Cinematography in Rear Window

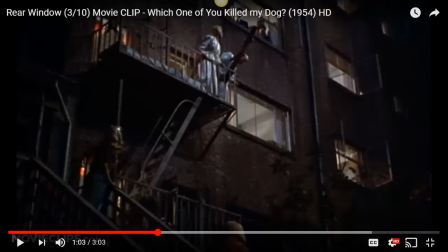(11:48)
Hang on, let me go back a sec. okay so see here I can't seem to circle see here
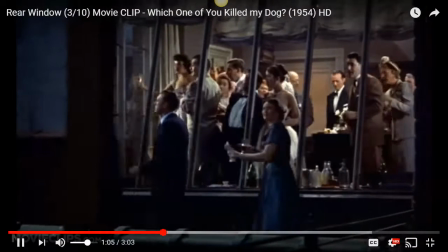(11:54)
see how she's look at me
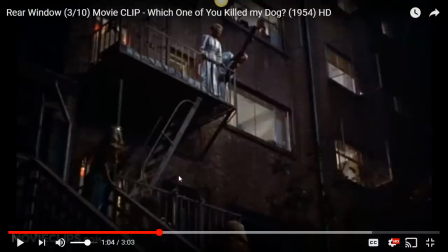(12:00)
fumbling around with technology again all right here we go can you see how we're shooting her on this like really extreme low angle why do you think that they want to do this well basically Hitchcock is using the he misses,
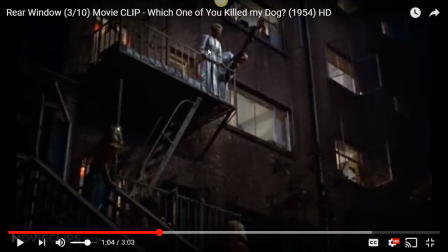(12:17)
bless me, sorry, he's using this extreme high angle to communicate that what Mrs. Pet Owner is saying here is really important and he wants us to place a lot of weight on it. So that's actually super interesting.
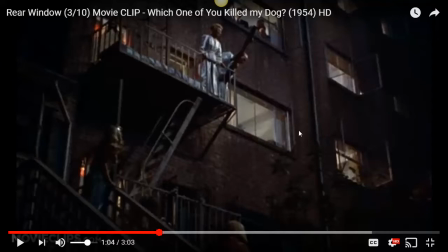(12:36)
This is kind of like his way of communicating his personal opinions about the disconnectedness of community and in order to give it some gravitas to give it some like some credibility he gives her this extreme
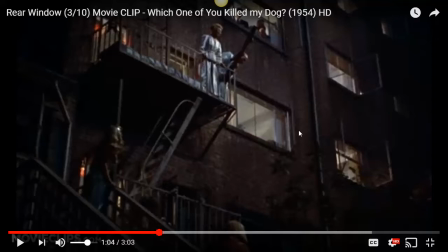(12:55)
high angle and low angle so that she's really high up and put kind of on a pedestal let's keep going
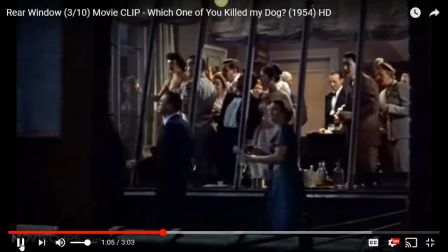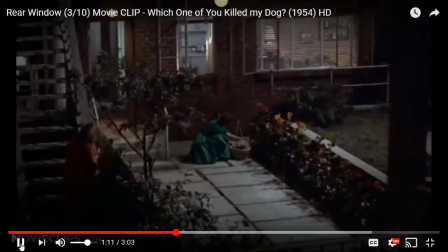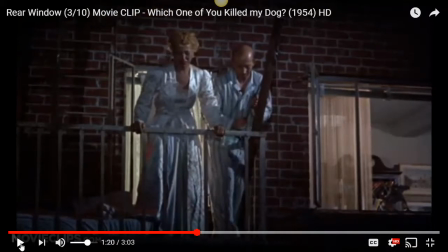(13:20)
see even here she's just slightly on a lot on a high angle
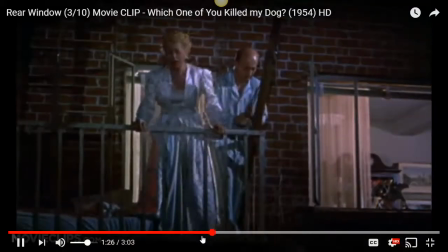(13:30)
Okay, I missed it again, okay,
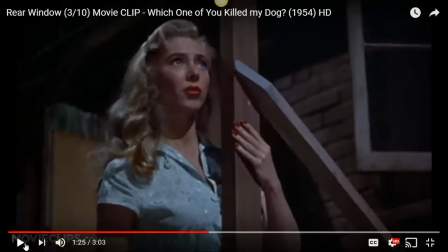(13:38)
I want her, so here's Mrs Torso, okay, and she is shot again at a high angle, low angle, my brain is melting at the moment, a low angle, so it's low shooting upwards,
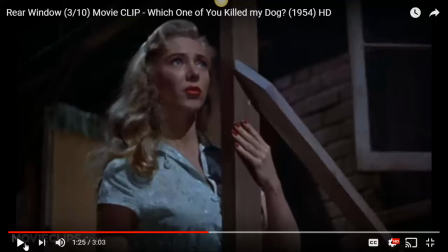(13:54)
and it's a fairly close up shot, now the reason for that is he wants to give a low angle so that she's got credibility, her feelings have credibility and what she has credibility over is the fact that she feels sorry for this situation,
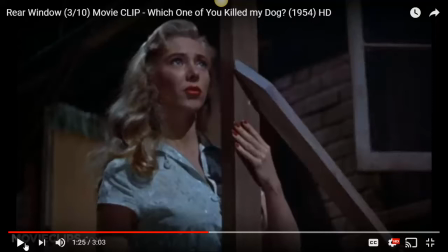(14:13)
she feels empathetic, she feels guilty, there's even that sense of guilt on her face that you know she's somehow you know she feels bad for the situation that she perhaps should be more aware of what's going on and
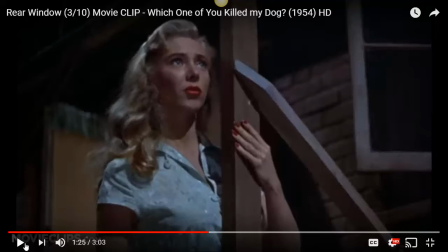(14:29)
this lady is now suffering um so yeah so that that's why that shot is there and it again reaffirms the fact that what um mrs pet owner is saying is correct that that they should care for each other and like each other and care if anyone lives or dies okay let's go again
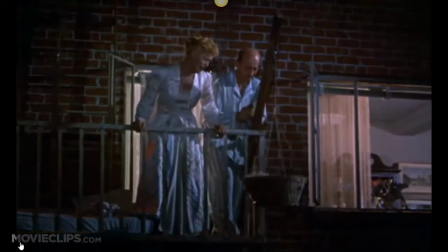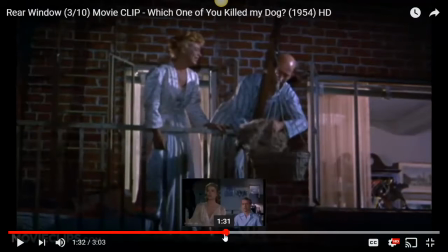(14:54)
okay so then we're back to so after the um the
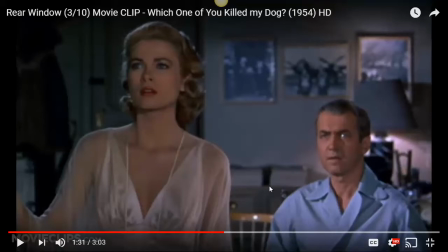(15:00)
bit of the speech we get a shot of lisa and jeff who are both looking very concerned so you've got that close-up shot where they're both looking very concerned um about this situation so again because they're our main characters um and
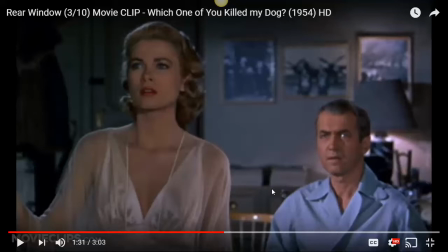(15:19)
we're very emotionally invested in them and we they have credibility with us we then reflect that same that same feeling that they have which is concerned okay
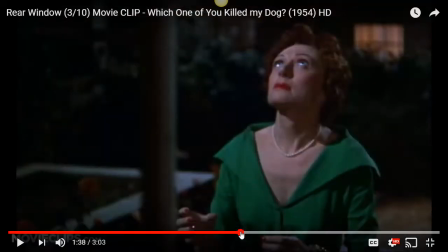(15:39)
wait so we got the same thing with mrs toss with with miss lonely heart you know that that close-up shot tells us that she feels a sense of concern and sadness for what's happened okay